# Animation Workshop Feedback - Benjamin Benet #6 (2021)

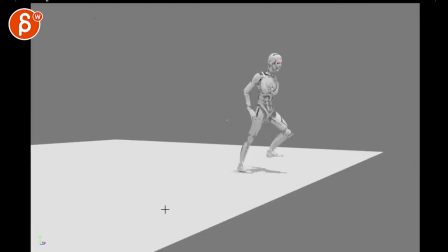[3:56]
having that here so i know there's a double keep playing it but in the actual cut let's play this
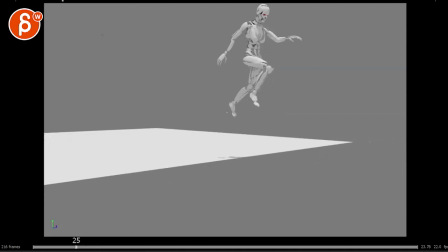[4:02]
here right starts here jump roll continuing
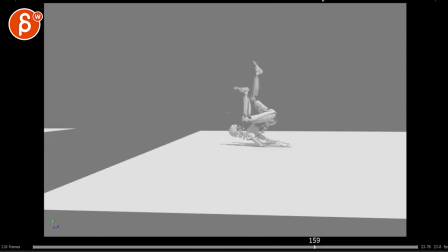[4:08]
jump turn and then we have that roll jump turn
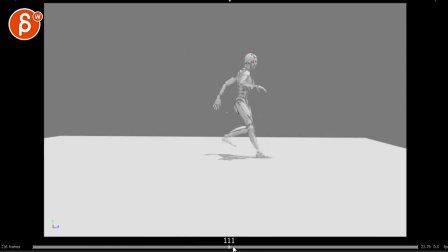[4:13]
so that's why it's there twice so i would say to me this seems more interesting staying put and i will
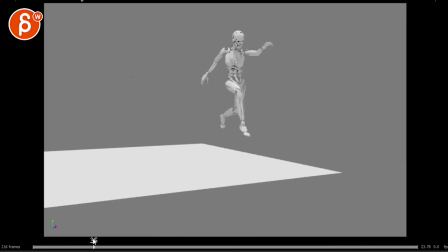[4:21]
i'm not sure if you need that second part it's basically not super convinced that you need that camera move so i'm glad that you included the second one
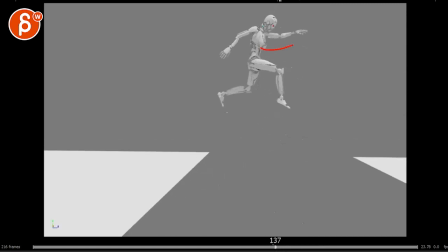[4:29]
here this is to me just nice because of a nice silhouette and you can work a bit more on that it's a
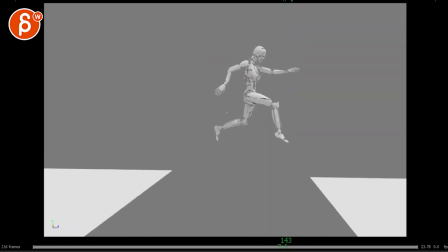[4:37]
bit more of a drag at the end extending that leg you're just kind of pushing that so it's not just stuck in that pose especially through there it would be leaning back and
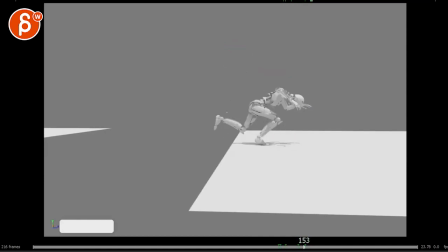[4:46]
then getting into this but i would tuck in those hands and the arms
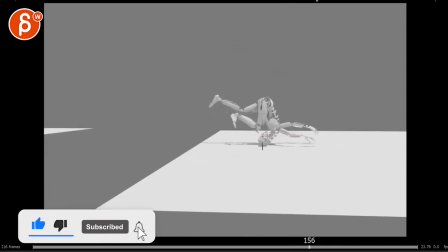[4:50]
not sure like from this angle it's
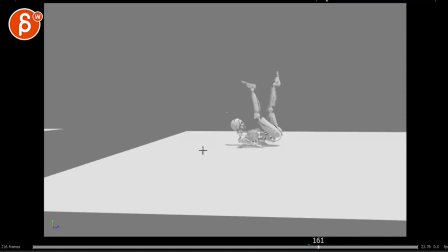[4:55]
kind of an interesting view for kind of an exoskeleton way of rotating around there but then again it feels really broken through there
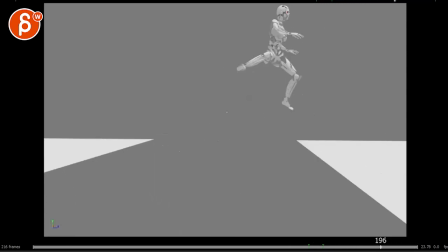[5:04]
the question is though do you need this turn basically you have a jump and land and
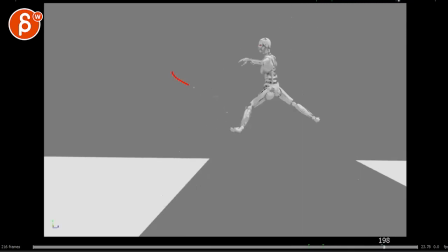[5:10]
this is they jump and land the only difference is the turn but then
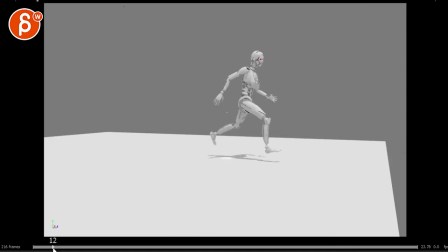[5:16]
it just feels a bit broken so my question to you is like there's a lot of little technical things that feel broken with over extend arms and
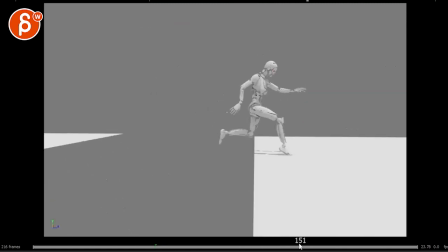[5:23]
legs silhouette could be worked on every now and then pushing the line of action but then the question is how far do you want to push
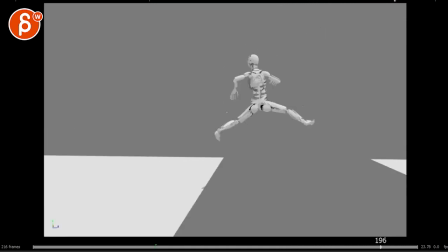[5:31]
this like why do you want to include a second thing are you okay cutting that out could it be something a bit more dynamic or different
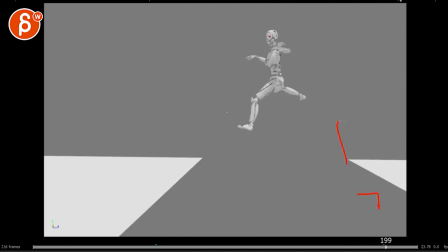[5:39]
and that's why you have that could the second thing be lower could it be higher to change something i know something that's a bit more contrasty as
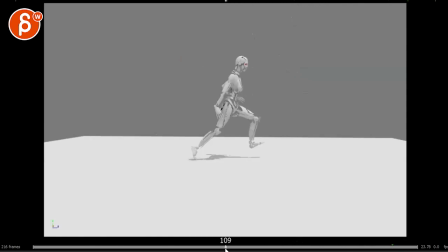[5:48]
opposed to just that twisty thing because it's kind of the same this is already fairly mechanics driven to do run jump land
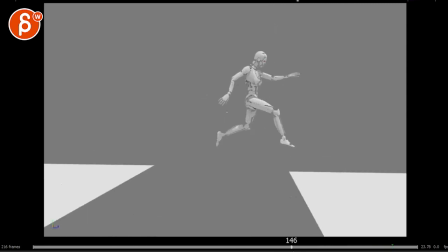[5:56]
roll into that that to me is enough to show mechanics so i'm gonna stop it here you let me know
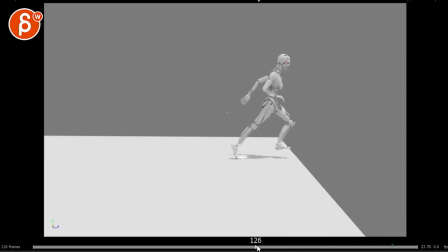[6:05]
how far you want to push this like do you want to make this really robotic with potentially
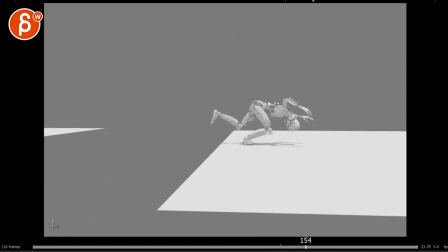[6:11]
breaking things on purpose where arms can swivel around because it's a robot type of thing that can do that do you want to make this a bit more realizing like this is what a human would
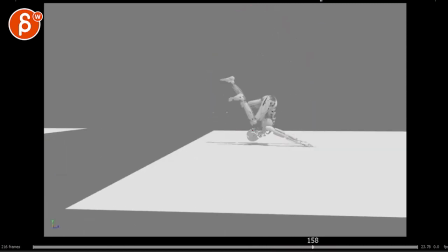[6:20]
do but you just happen to use this rig how far do you want to push this in terms of style is this for a
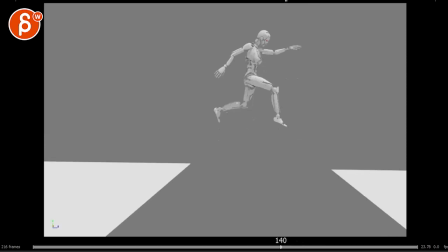[6:26]
reel this is an exercise a lot of things to kind of think about as you do this all righty but again
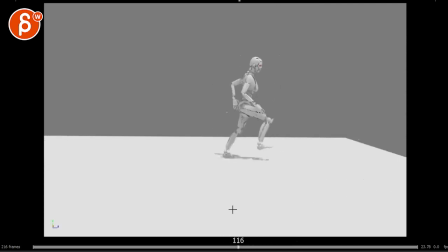[6:33]
this i really like the timing of let's pretend it's less broken in terms of just the mechanics and you just look at the general shape going forward up and then landing
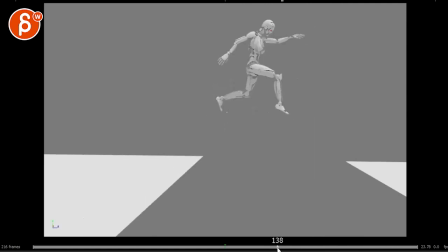[6:46]
that feels nice like i like the timing it's good stuff in there it's just kind of pushing the poses
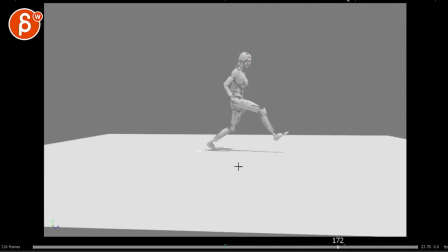[6:51]
and making a bit less broken overextended stuff like that so let me know uh regarding all those questions. And that is that. Thanks. All right. There's an email. You can sign up. You can start whenever you want. You can submit whenever you want. You get 16 submissions. Either way, a like and subscribe would be awesome. All right. Thank you.